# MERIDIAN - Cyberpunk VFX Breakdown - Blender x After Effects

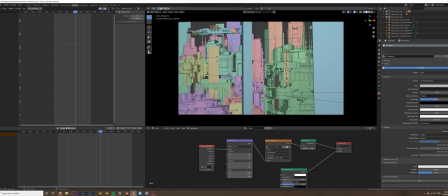490s
Obviously from here, it looks like a pretty dense scene, but actually if I move the camera, and let's go back into the layout view for this.
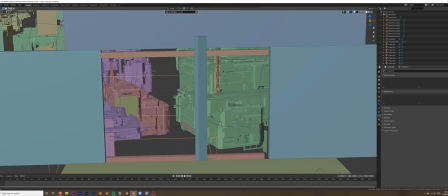497s
This is where the camera's positioned. If I actually move the camera around, you'll see that actually everything is really far away from each other.
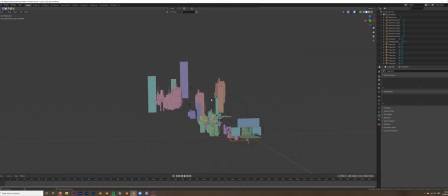506s
And that's because I didn't need to create the entire city in order to create this shot.
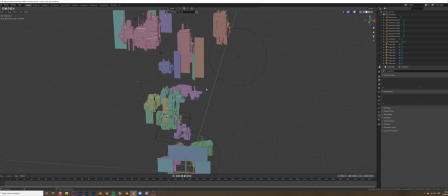512s
I just needed to create what was in the shot. There's no point me putting all the buildings on this side and all the buildings over here, because we're never going to see them because the camera stays in one place the entire time.
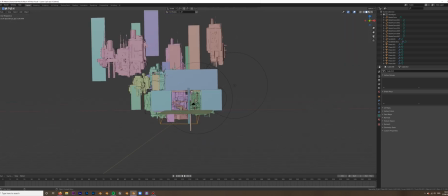524s
And it just means that, yes, from this perspective,
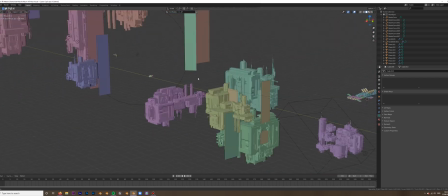526s
and if I wanted to do any sort of animation movement on the camera that goes beyond this window, then yeah, I'd probably need to fill in the gaps.
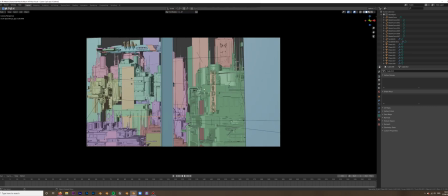533s
But as long as from the perspective of the camera, there are no massive gaps, this was fine.
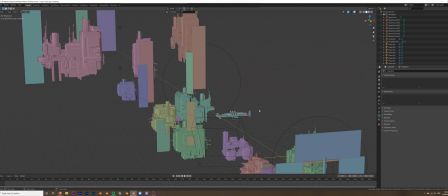540s
It saves so much time for you as an artist, and also on the render times, because anything that's in the scene, it will try and render.
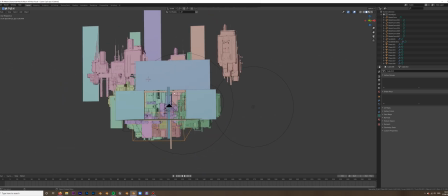548s
So having anything that's out of frame of camera and not even there in the scene, it means that Blender is not calculating that perspective.
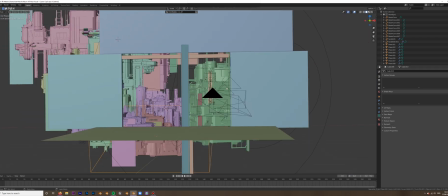555s
It's not calculating those triangles, those faces, and it just cuts down on your render times massively.
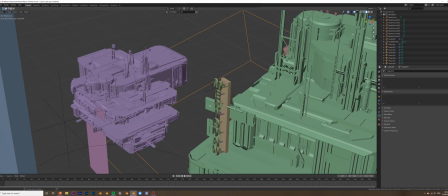562s
Now we'll have a little bit of a close-up look at the sign here, which again, as I say, is,
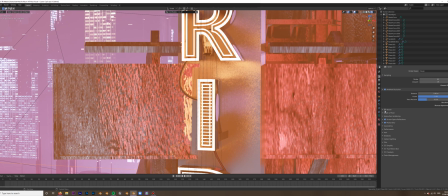567s
if I render it out and we put the bloom back on, is, yeah, just a very basic effect.
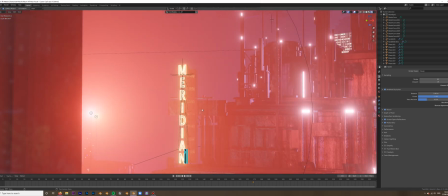575s
It's actually just all typed, so I can actually change this and change it to say something completely different if I wanted.
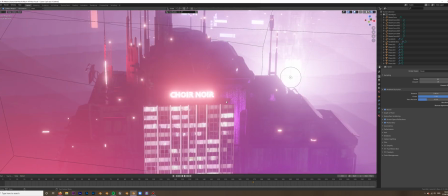582s
And that's how I created Quite a While logo down here, which again has a higher brightness value because it's further off in the scene.
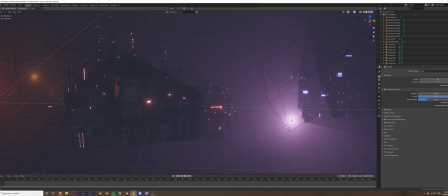589s
So without that, you won't really see it. And then just some placements of your basic point lights throughout the scene.
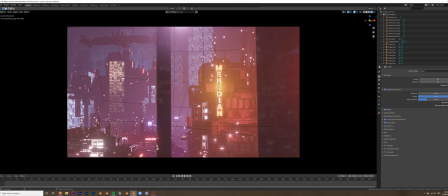596s
just to highlight the shapes of some of the objects, because without any of the lights, and in fact,
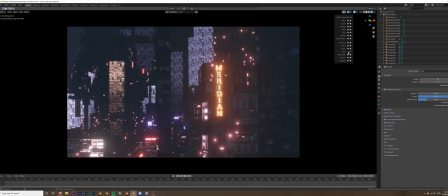603s
if I go here and I hide the lights, everything becomes lost and there's no definition in the shapes.
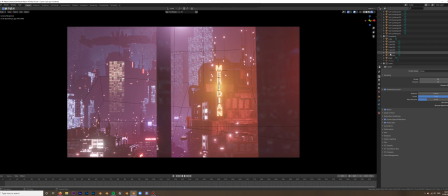611s
So adding these lights and placing them in certain places around to really highlight and give shape. You see, if I move this one around, we can really emphasize different parts of the scene. Like if I put that there, suddenly this Quiet Noir building becomes really quite distinct in its shape.
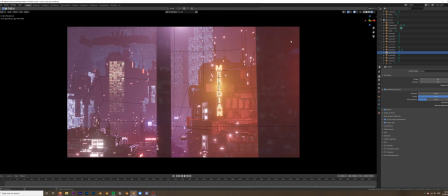630s
So that's a good little trick. Make sure you've got backlighting to really make your subject stand out and just give a lot of depth to your shot.
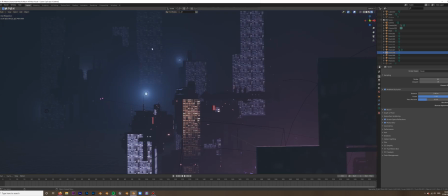637s
That was particularly effective back here when you've got these buildings really far off in the distance, like this light here,
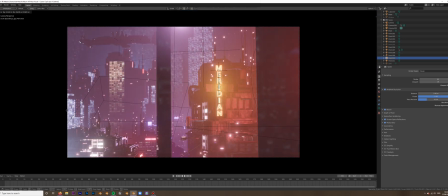646s
because without that, you just lose all of this information back here. But just adding that light there just shows you a bit more of the geometry without it and with.
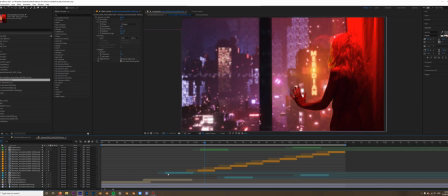657s
There you go. Right, now we've moved into After Effects, which is where all of the glue really comes together to get this whole scene looking like it is intended to be.
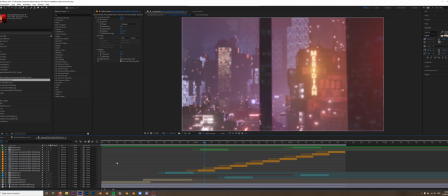668s
Now, if we solo some of these layers, you'll see this is the original plate that was rendered out with a camera lens blur applied, because the Blender camera lens blur in Eevee it's not great. It's passable for certain situations, but you really don't get this nice control.
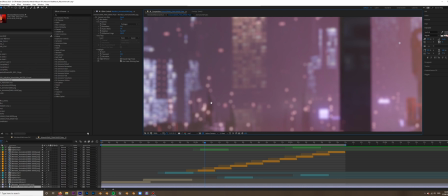686s
It's not as accurate as using it in After Effects, and you don't get that control over the shape,
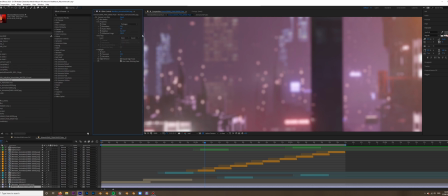691s
such as being able to change it from pentagon, hexagon, etc., or just a circle, which I personally prefer using.
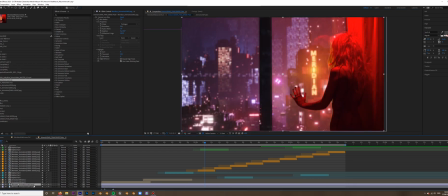700s
So to be honest, I don't know why there's two layers of that. So we could forget the first layer. This bottom layer is the first frame of the animation, which is blank, which has nothing going on in it.
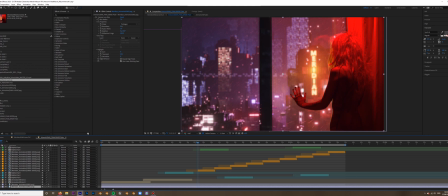713s
It's the default frame. It's our sort of reference point that if there were no animations going through the scene, this still frame is absolutely fine and what we need. So it means if there's any holes in the animated sections, it means that we're always going through to this single base frame, which is exactly what we need.
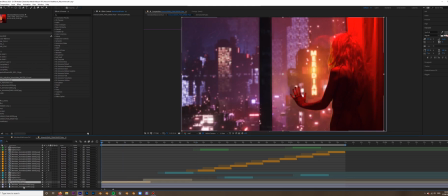731s
Now, I've taken the animated comp, which is basically those 500 frames that were from Blender. They go over the top here, and you'll see that that's your standard.